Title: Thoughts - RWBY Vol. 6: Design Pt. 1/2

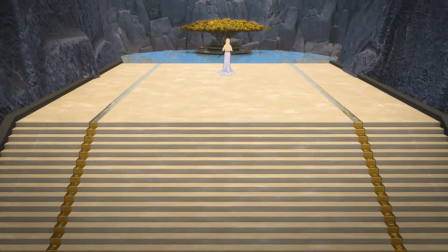498s
This is like taking the chamber for the Relic of Knowledge to a new level.
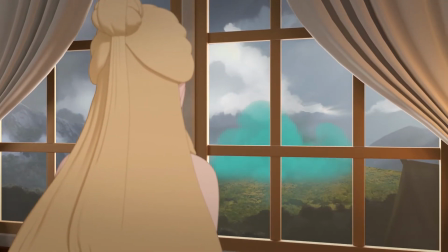502s
This episode also sees extensive use of matte paintings for background elements, one-off sets, and more.
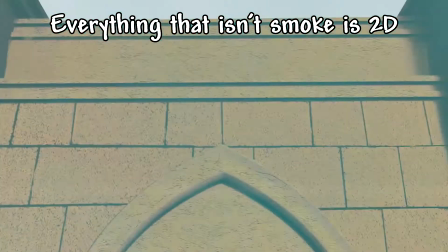508s
The use of these is actually pretty well done.
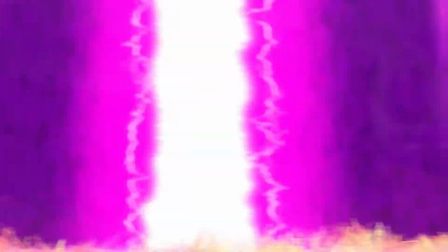510s
Even the use of these paintings and 2D character stills when the God of Darkness eradicates all of humanity is okay,
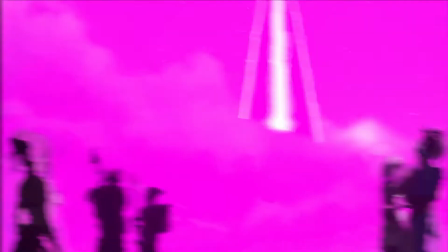517s
because it makes it seem like this is all happening in that one instance of time. We finally get a look at one of the lower levels of Mistral through Cinder's plotline.
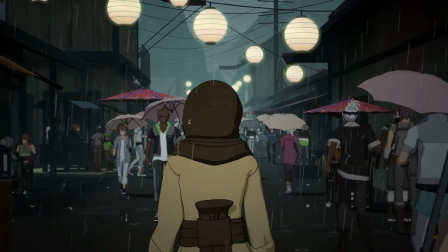526s
This shows some of the other Eastern influences in Mistral's design.
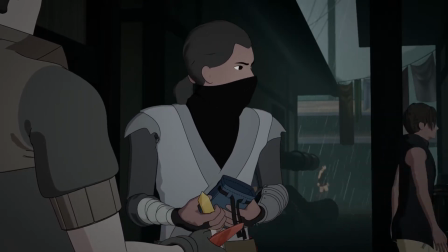529s
I was going to say that the cinematography also borrows from Eastern cinema through these walking and overhead shots of umbrellas,
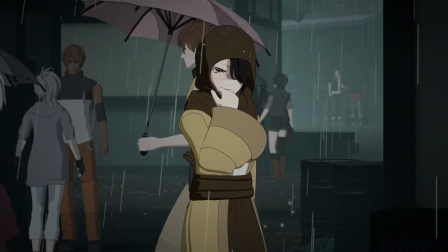537s
but I couldn't find anything to confirm it. I listened to the commentary, found out who storyboarded the scene, looked at their storyboards,
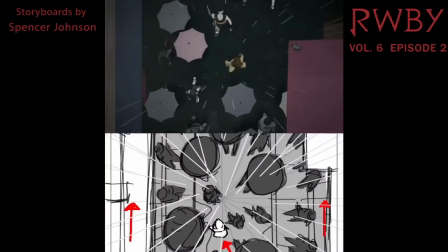546s
checked to see if there was any information about the storyboards, and finally researched information regarding overhead shots of umbrellas in film.
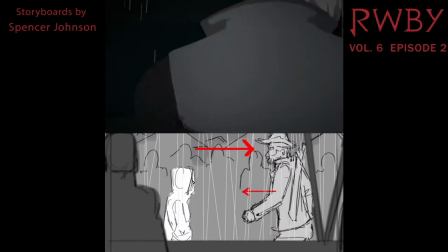553s
Eastern cinematography wasn't mentioned much, if at all. One film that's a musical that I would see mentioned often during my research is, and I'm going to butcher this,
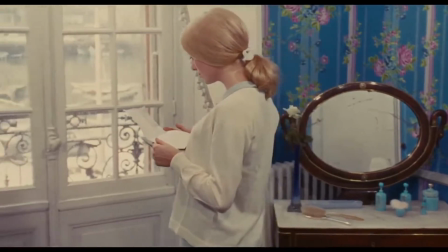563s
Les Parapluies de Cherbourg, which is translated to The Umbrellas of Cherbourg.
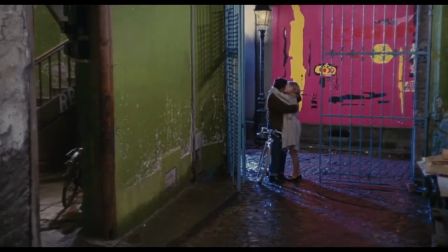568s
A French film originally released in 1964 and has opening credits that is an overhead shot of umbrellas,
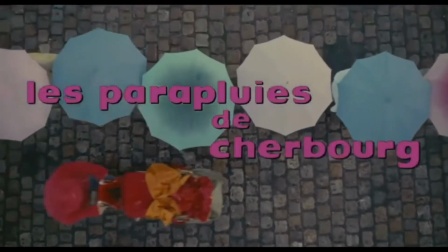574s
like episode 2 of Volume 6, but definitely doesn't have the same styling and intentions I'm looking for.
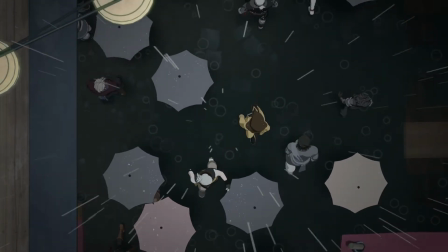580s
So, why did I think this type of shot is of Eastern influence?
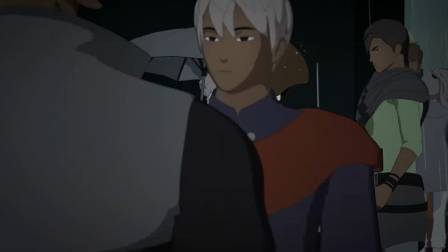585s
Well, the most recent examples I can think of that emulate something close to this
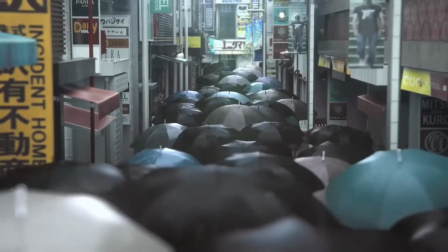590s
are the E3 trailer for Ghostwire Tokyo and the second opening to Fruits Basket 2019.
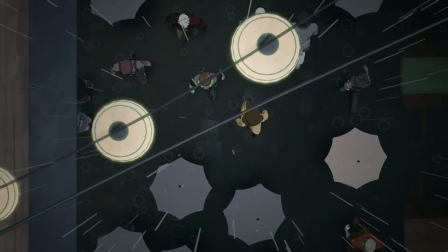595s
If you know anything about the filmography of this type of shot, please let me know as I'm pretty interested in it.
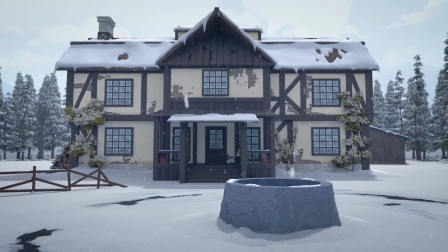602s
I'm gonna skip talking about the Brunswick farm, as I think the way it sounds is more important than the way it looks, which I still nailed by the way.
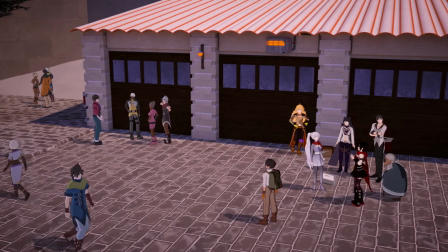610s
So let's finish this section off by talking about Argus City.
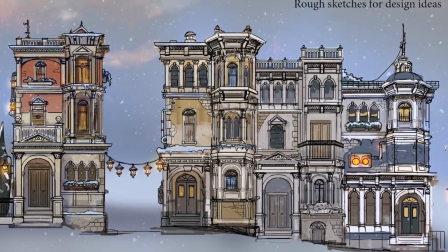614s
When it came to developing the architecture of the city, they mainly based it on San Francisco,
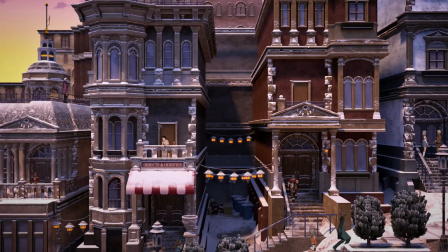619s
seen with the tram that goes down an incline all the way through the city. They also took influence from Greek architecture, since this would be both Pyrrha and Neptune's home.
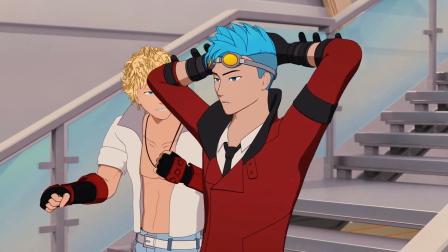628s
This was revealed for Neptune in the Before the Dawn book, released on January 9th, 2020.
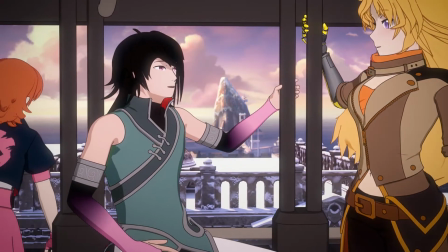634s
I think I mentioned this in my story video for Volume 6, but I just like how much better they established Argus as an actual setting compared to Mistral.
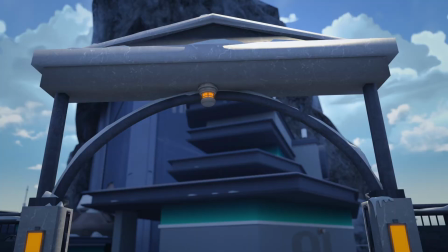642s
They made sure to have multiple landmarks established and visited that are both important to the city and the characters.
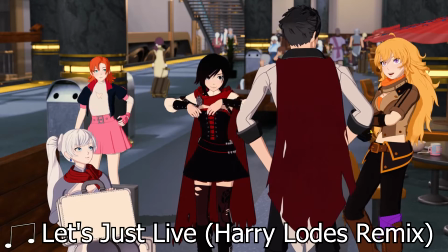649s
Let's switch gears and talk about character design.
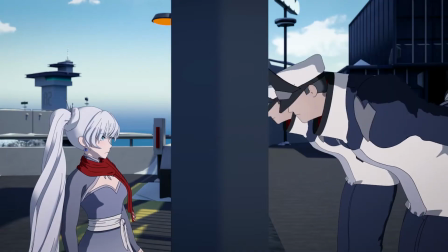652s
There isn't much for me to talk about for the main cast, other than Weiss getting leggings and a scarf, and Blake losing that heavy jacket I don't like.
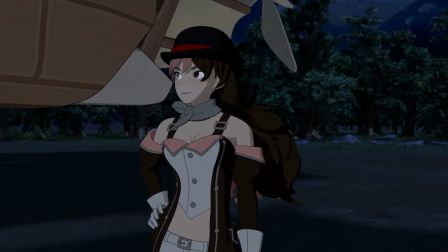660s
I do like the new designs for Cinder and Neo. I also find Neo's original outfit's transition to the new look to be well done.
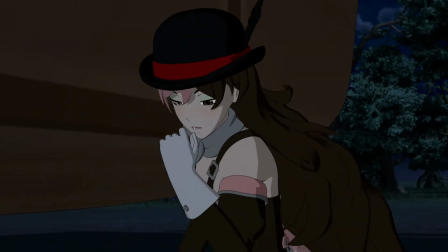667s
Although, I think her new design is slightly weaker to the original.
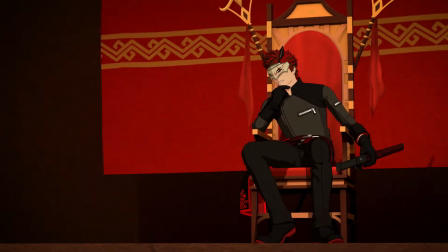671s
Along the same line, I think Adam's new design is weaker compared to his original just due to how dim the colors are in comparison.
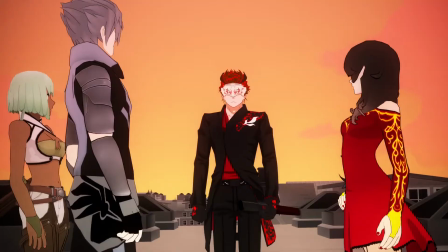679s
The deep black of the original helps make the red accents of the outfit pop.
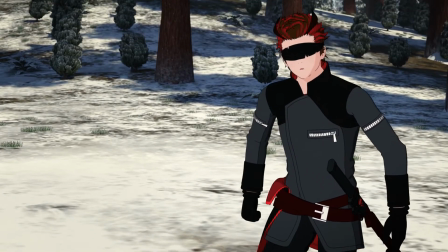683s
The slightly grayed black just doesn't elicit the same contrast with the red,
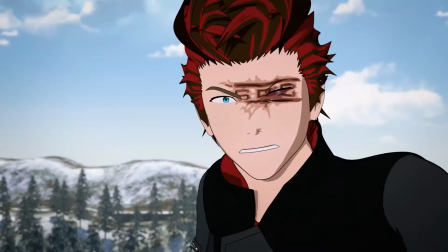688s
but this does make the use of Adam's semblance stand out more as it brings back those dark blacks and bright reds.
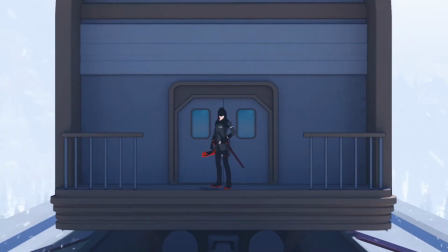694s
I want to note that it's weird to give Adam a hood and then drop it for a band that covers his eyes.
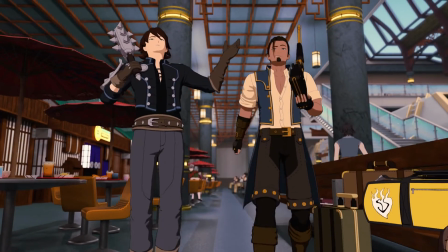699s
I did really like the character designs for all the new characters introduced in Volume 6.
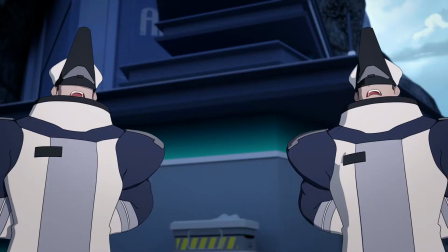704s
Each of them are appealing and unique, just really nice all around.
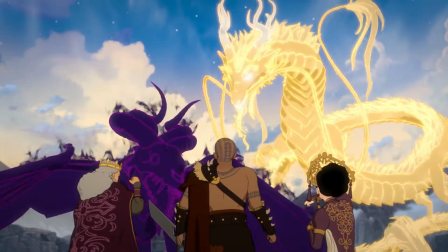708s
The gods of light and darkness are noteworthy as they are RWBY's take on deities and gods.
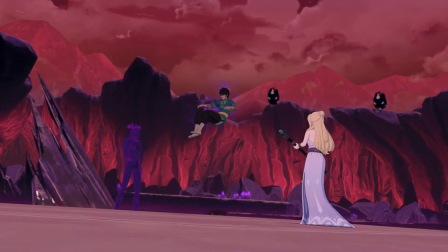713s
They both have the same capabilities but choose to dedicate their talents to different forms of creation.
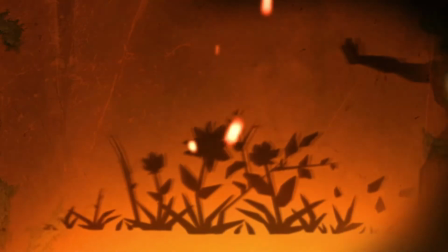718s
The god of light creates life in such a way to help them thrive, while the god of darkness creates beings that attempt to exterminate that life.
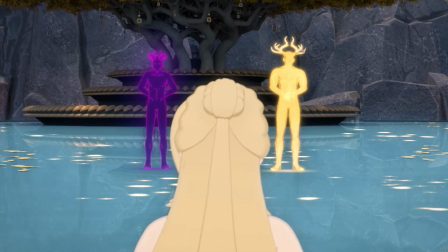726s
Where their differences continue is in their physique and posture. The god of light stands taller and is more muscular than the god of darkness.
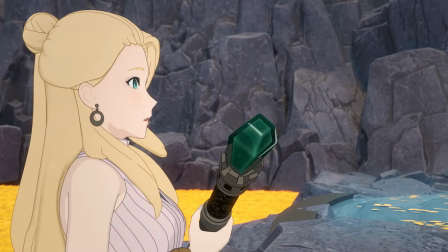734s
The god of light's initial posture when greeting Salem is upright and approachable.
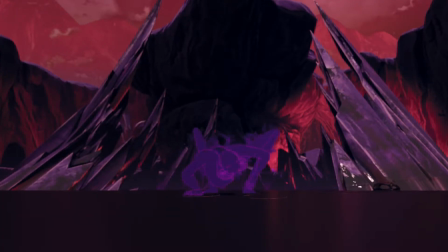739s
The god of darkness, however, is intimidating, violent, and slouched.